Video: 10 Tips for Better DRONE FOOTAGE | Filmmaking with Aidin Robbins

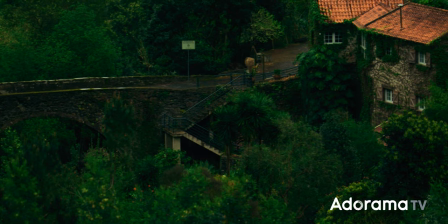Like, know when to bring it back down and get other types of footage with other non-flying cameras. Aerial footage is beautiful, but an an entire video made of drone shots will quickly become boring for the audience.
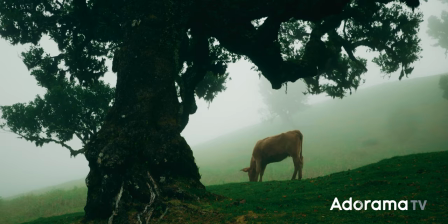It's important to have other types of footage. Two, aerial footage should be a compliment to your film, not the backbone of it. All right, so now we have a bunch of beautiful drone footage but we're not done quite yet because there are a couple techniques I use in editing
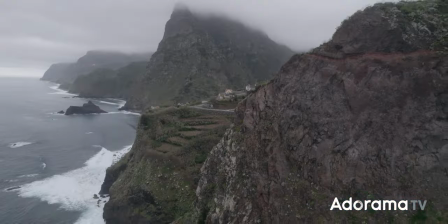to fit drone footage into my projects that I want to tell you about. Starting off with coloring your drone footage to match your other footage. I find that drone footage usually doesn't quite match all of my other footage like it feels a bit crispier and more clinical
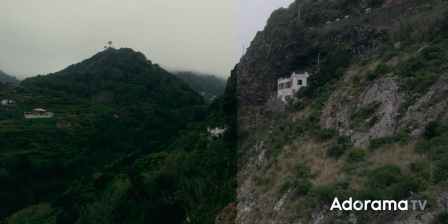So I take some steps in the grading to make sure to carefully match it to my other footage that usually includes
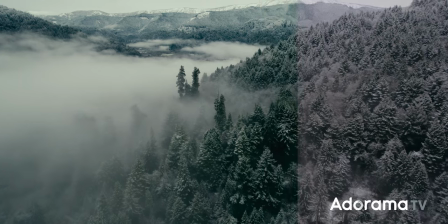Adjusting the white balance to get rid of some of the kind of digital Purplish tones that you can get with these drone cameras as well as even
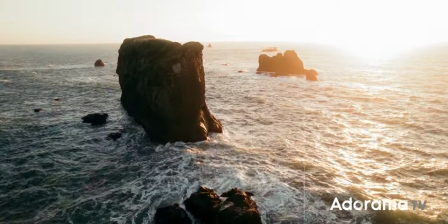adding some effects to soften that footage like collation and bloom in the highlights and even a bit of softening a lot of the time.
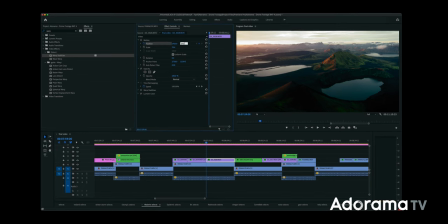A lot of the time I'll also animate a bit of camera motion in post,
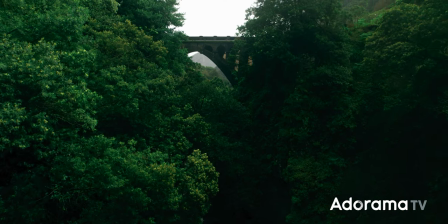shooting a very basic like straight push or pull shot in camera and then adding a very subtle tilt up in the edit.
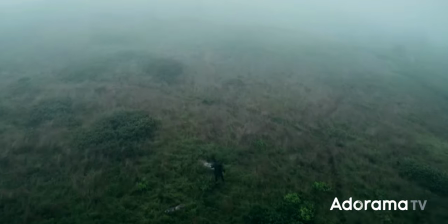You can also go a bit harder like animating the rotation or adding camera shake. And finally maybe the most important tip in this entire video is to understand the context of drone footage.
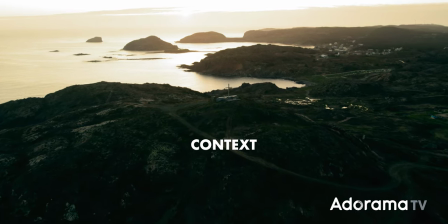Know when it makes sense to use it to further your story rather than just to indulge in a type of shot that looks really cool.
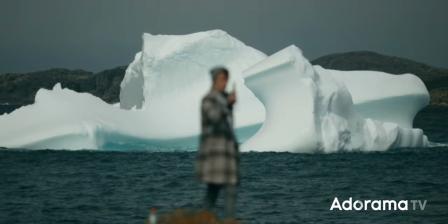Maybe you're using it to get a shot that you can't get from the ground.
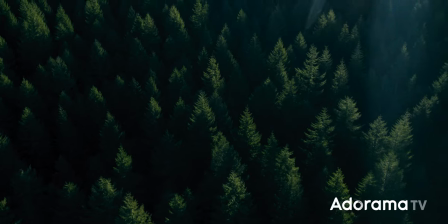Maybe you're using it for a creative technique to show the vastness of the landscape or the geometry of the scene from above.
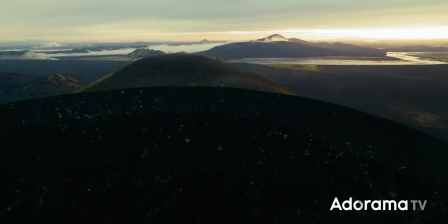Placing a tiny subject in the context of a massive environment or using it to move the camera through the scene really quickly.
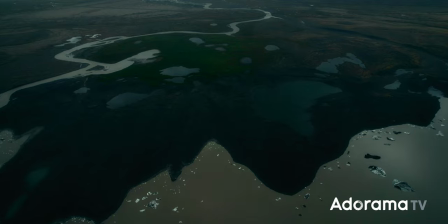The list goes on. using aerial footage to show the unique geology of Iceland's landscape,
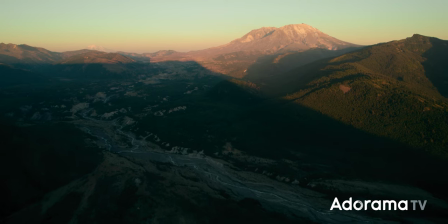or how the eruption of Mount St. Helens altered the area around it, or how tall California's redwood trees are. Those situations, when drone footage isn't just a pretty garnish, but a tool for telling the story more effectively,
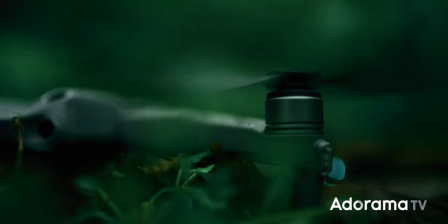those situations are the ones where I'm really glad to have a drone in my camera bag. Alright, that's all I have for you today, and I am now thoroughly soggy, so I'm going to get out of here, but I hope you enjoyed this video. learn something new from it. If you did, be sure to subscribe to AdoramaTV for thousands of other videos like this one, as well as checking out the other videos in this series. We have a bunch of other videos from composition, to lighting, to outdoor camera gear was the most recent one. You'll learn something. Check them out. Get out there, get some great drone footage, stay dry, have fun, thank you for watching, and I'll see you in the next one.